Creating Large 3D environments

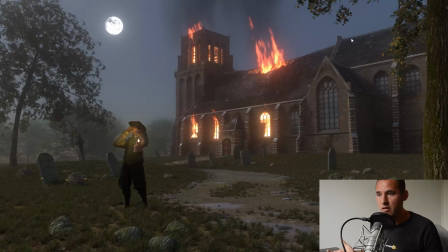628s
scene uh and it looks funny but maybe a little bit hilarious like you watch like haha i i didn't want that i want to i want to catch something and that won't work so i sticked off the fire i
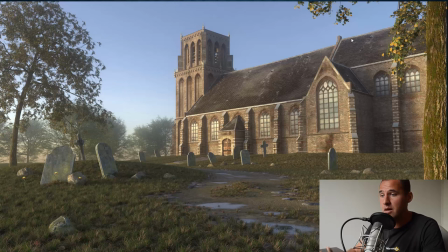644s
removed it back to the original original ID but with slightly brighter colors on the grass and the sky and on the right I added the tree. It works a bit better for me but still a lot of things were not going well.
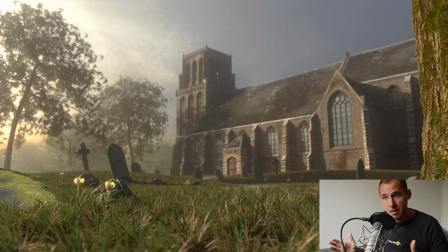662s
So I used a different perspective. So I moved down the camera so I could see the grass and the tree on the right so the composition was getting well but now the background was blurred and the foreground was yeah sort of sharp um yeah it wasn't getting
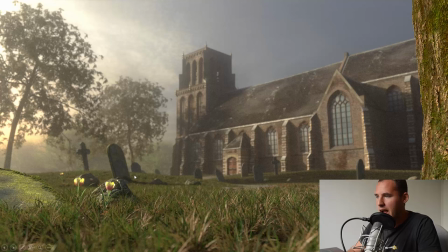678s
any better um i i put some attention on the graveyard with some moss and flowers to bring making making a little bit of emotion in it but now i was really saying hey watch these flowers engrave it's emotion
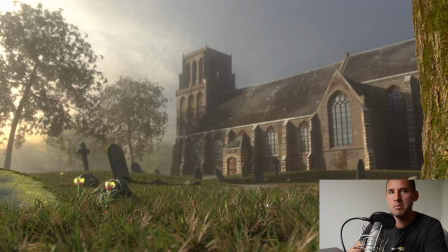692s
and that's not how it works it's like you don't have to push people in a sort of an emotion um let people just watch it and
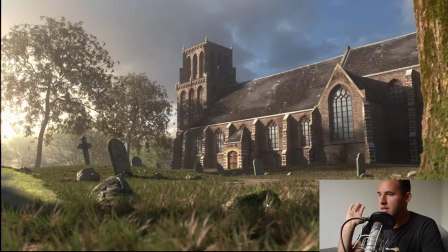700s
discover things and free the mind so I remove these flowers put them somewhere else different colors more highlights on the church more sharpening but foreground was blurred and when I make everything sharp
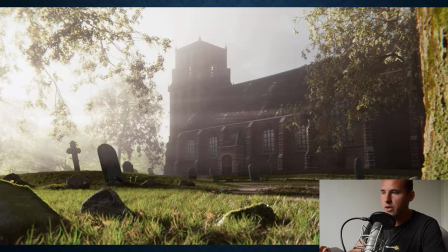714s
it was still not going well so this version was no go then I was going to the spectacular way like very shiny sunlight with yeah how you call it it's sort of a fantasy scene but this looks
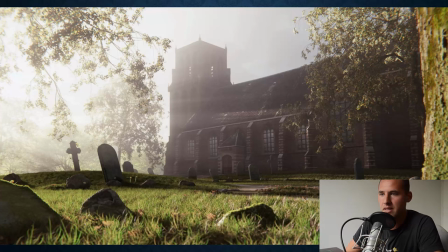731s
not this not the way I like to to make scenes but it was just I give it a go and maybe
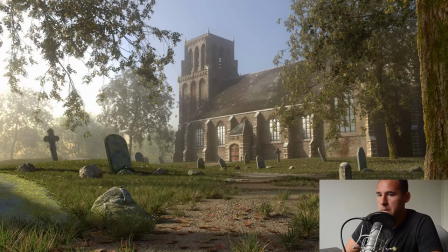736s
it works so that wasn't the one and it was the last day so I thought I want to have a more total look church is important it's a graveyard so don't focus on any graveyard just these are there uh
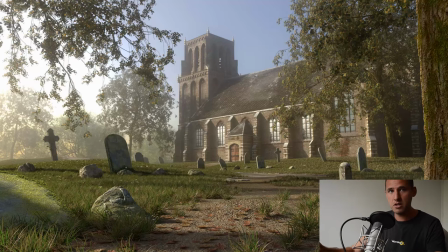752s
make the foreground just a pleasure to watch it so we have a rock and a tree but they are not distracting so it's it's peaceful like there is not really a thing like hey watch this i spent so much time on this you need to see it no it's it's the it's the scene how it is and i
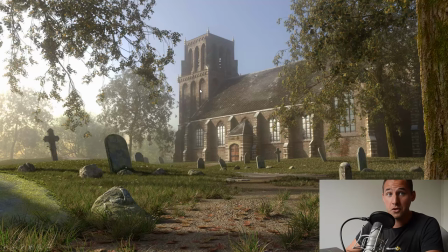771s
felt well by this one so i thought okay enough tries you did lot and this is the one I came out with. I'm happy with the result of course when you finalize it and you watch it over and over again you think ah maybe I had to improve that or this point
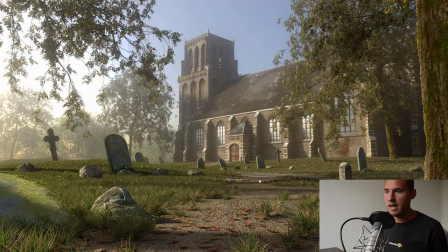788s
but it's just a moment of your of your work and it's fine when completing it the deadline works great on this point like I could spend two more weeks on it but who says that it was getting better this was the way i ended up with so uh the church artwork
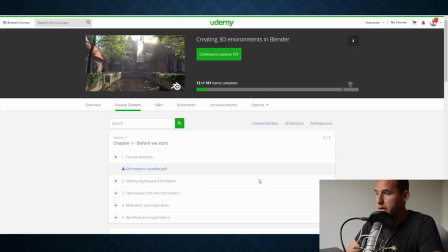807s
um one final note if you like this kind of information i created a course on udemy and i will talk about these things like organization your work how my old masters from the 17th century worked with artworks and why i like these
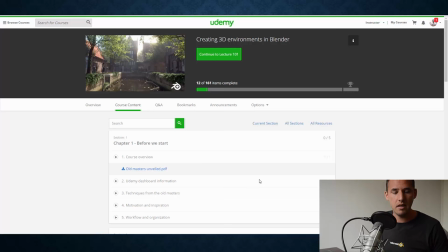826s
and how you start working with simple models and you finally end up in making a large-scale environment. We're doing that together and I will show you everything. So that's it. I hope you like watching this video and keep watching this channel if you like to see more Blender tutorials.
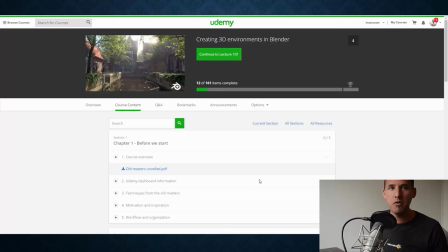844s
Most of the time I'm modeling, but this time I thought it will be great to give you some information about scene development and organization. Have a great day and see you later. Bye-bye.